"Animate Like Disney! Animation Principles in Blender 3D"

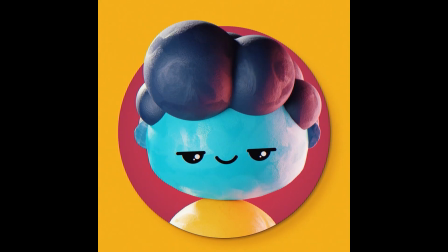(4:01)
And that slight offset can add a ton of realism to your animations, even when you're aiming for more of a cartoonistic style and other elements,
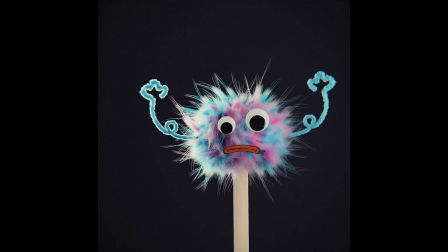(4:11)
such as your hair or portions of the body that might carry more weight or fat might tend to take a second or frame or two to kind of
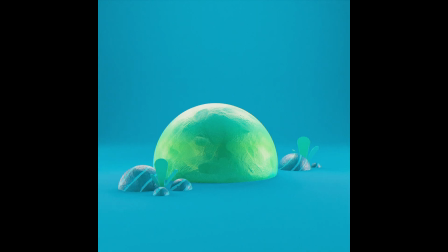(4:20)
catch up to the rest of the motion, thus just adding a lot of interest to your character's motion by adding
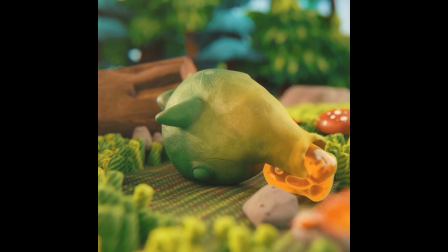(4:26)
overlapping key frames and elements that create a more dynamic visual presentation.
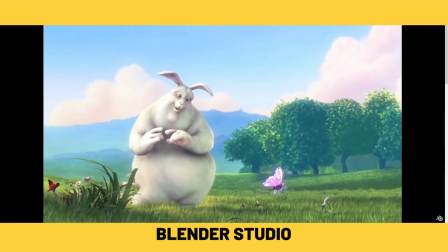(4:32)
This, of course, is prevalent in things like Big Buck Bunny, where we have a larger character with floppy ears, and then also very much so in Sprite Fright,
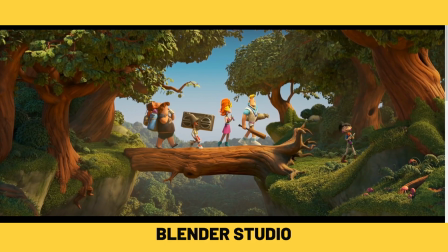(4:41)
where our characters have a lot of elements and clothing and other things on them that are kind of bouncing around as well.
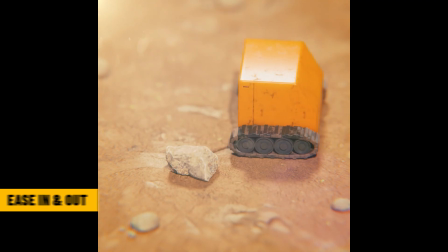(4:47)
Now, slow in and slow out as a principle could also be referred to as easing in and easing out to make it a little bit more modern.
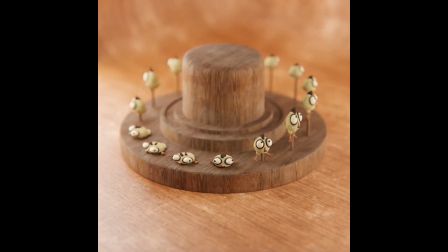(4:55)
So when we talk about how we can ease in these values on our Bezier handles when we're working in the graph editor to change the speed from one keyframe to the next we're essentially affecting the slow in and slow out.
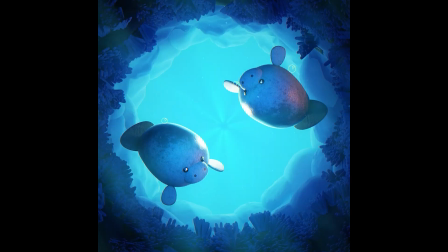(5:06)
But slow in and slow out does not just refer to two keyframes, it can refer to an entire character's actions.
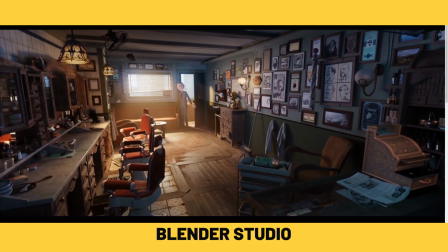(5:12)
Look at Agent 327 from Blender's open film here.
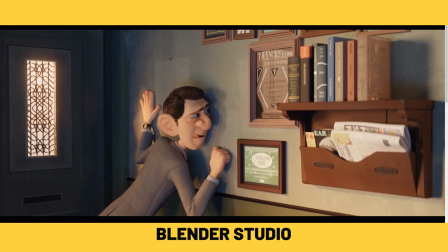(5:15)
As he enters the barbershop he's at first very slow moving into all his actions very cautiously as he is not aware of the environment.
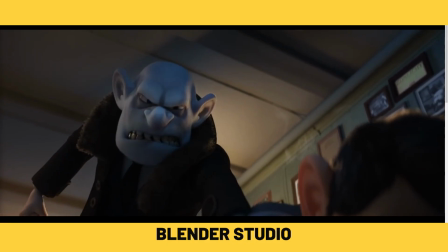(5:25)
However when immediate danger becomes evident suddenly all of his actions are moving
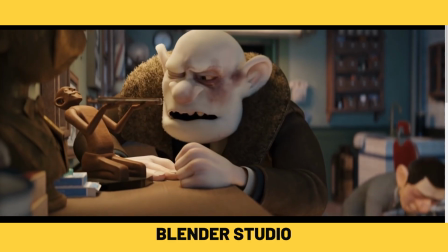(5:30)
much faster and there's a lot less wind up and a lot less hesitation in those motions.
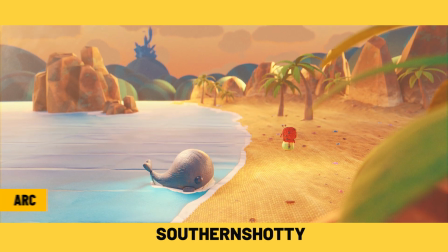(5:35)
Arc refers to the path that your motion takes in Blender. You can actually turn this on with the motion path visualizer.
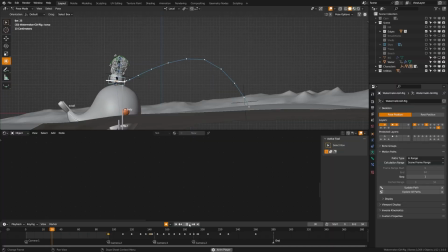(5:42)
You can grab key components such as your character's hips or root bone and view the motion paths to ensure that you're getting good arcs on your motions. What's a good arc look like?
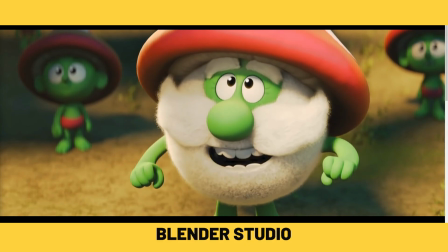(5:53)
And generally organic objects will have very circular patterns and mechanical objects will have straighter patterns.
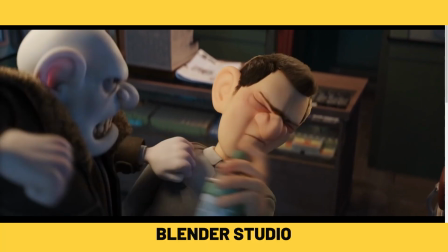(5:59)
So you can see here in a lot of the agent 327 motions that there are a lot of big sweeping motions so there are
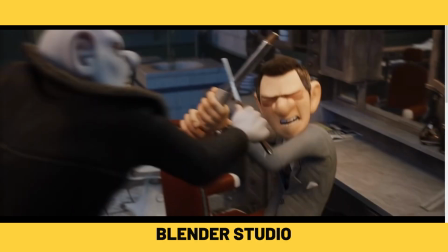(6:07)
characters come with a lot of kind of circular arcs that read really well on the screen and add a lot of interest and angle and depth to the motion
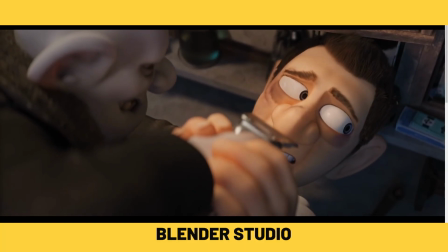(6:15)
that they are conveying.
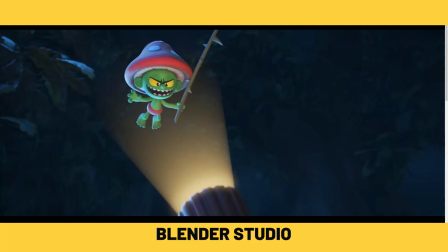(6:16)
However it is worth noting that the further an object speeds increases the less likely you are to have that large arc and you're going to see a lot more straight lines.
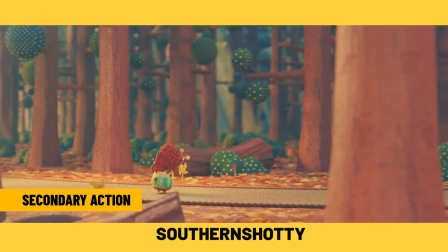(6:25)
For example Now, secondary action is something I use a lot of my characters. You may notice that a lot of my characters are simple with very simple ligaments.
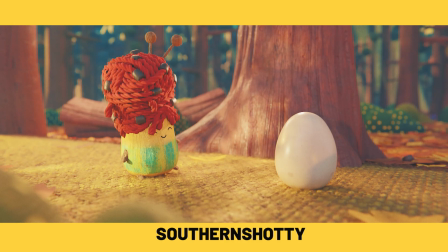(6:33)
For example, my Watermelon Girl character here has very tiny arms and legs.
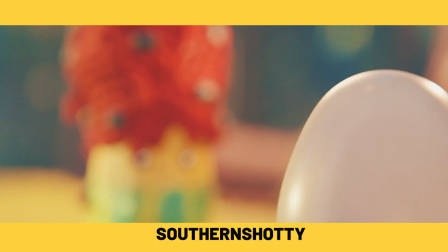(6:37)
And that's honestly so that as an independent animator, I can move her around and animate her much easier without having to deal with a ton of bones.
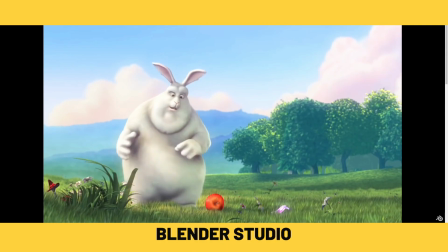(6:46)
However, I wanted the character to still remain appealing. And that's where secondary action comes in. Secondary action can give a scene more life or context or interest. It can be things like your arms swinging back and forth, the backpack bouncing on a character, or in the case of my short film, her hair bouncing around.
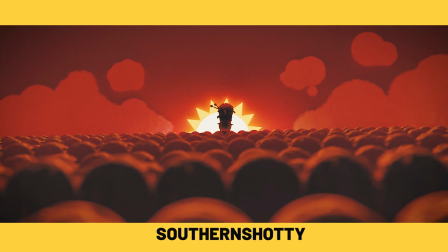(7:03)
And actually, I try and use this hair as an emotion too, that if she falls forward sad, her hair will slump for sad as well.
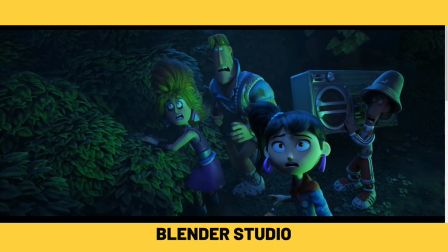(7:10)
Secondary emotion just adds a lot of life to your scene, but you need to be careful as to not distract from the main subject matter.
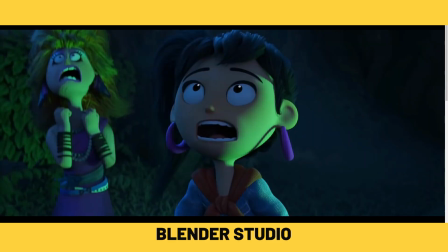(7:17)
For example, when watching Sprite Fight, a lot of these characters have buttons, backpacks, and other elements on them. and these add a lot of interest to the character.
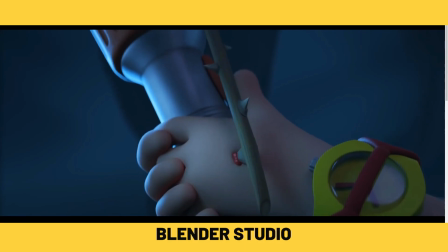(7:26)
However, if these were larger motions than the main motion of the character, such as their face, we'd end up being distracted and losing focus on what matters.
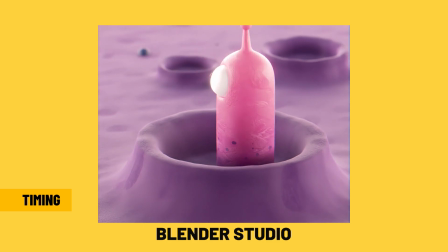(7:35)
Now, timing is closely tied to things like squash and stretch and slow in and slow out.
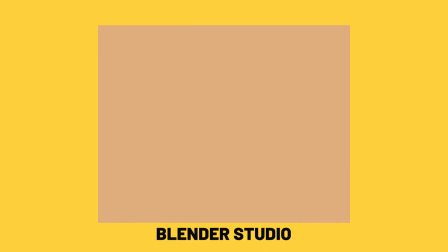(7:40)
And what it refers to is the amount of frames kind of between your keyframes or actions. So let's look at that charge battery example again.
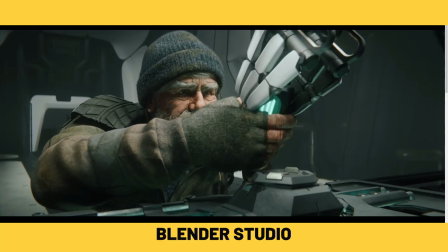(7:47)
When he grabs the battery and then the robot grabs it and they start pulling back and forth, Timing plays a role here to convey the amount of resistance and weight behind these actions.
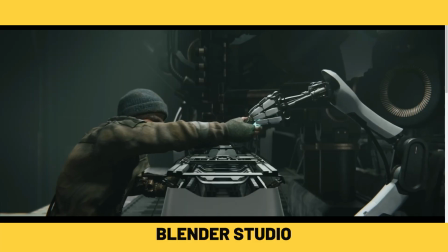(7:59)
In this case, the weight is not the battery itself, but actually the resistance of one another pulling.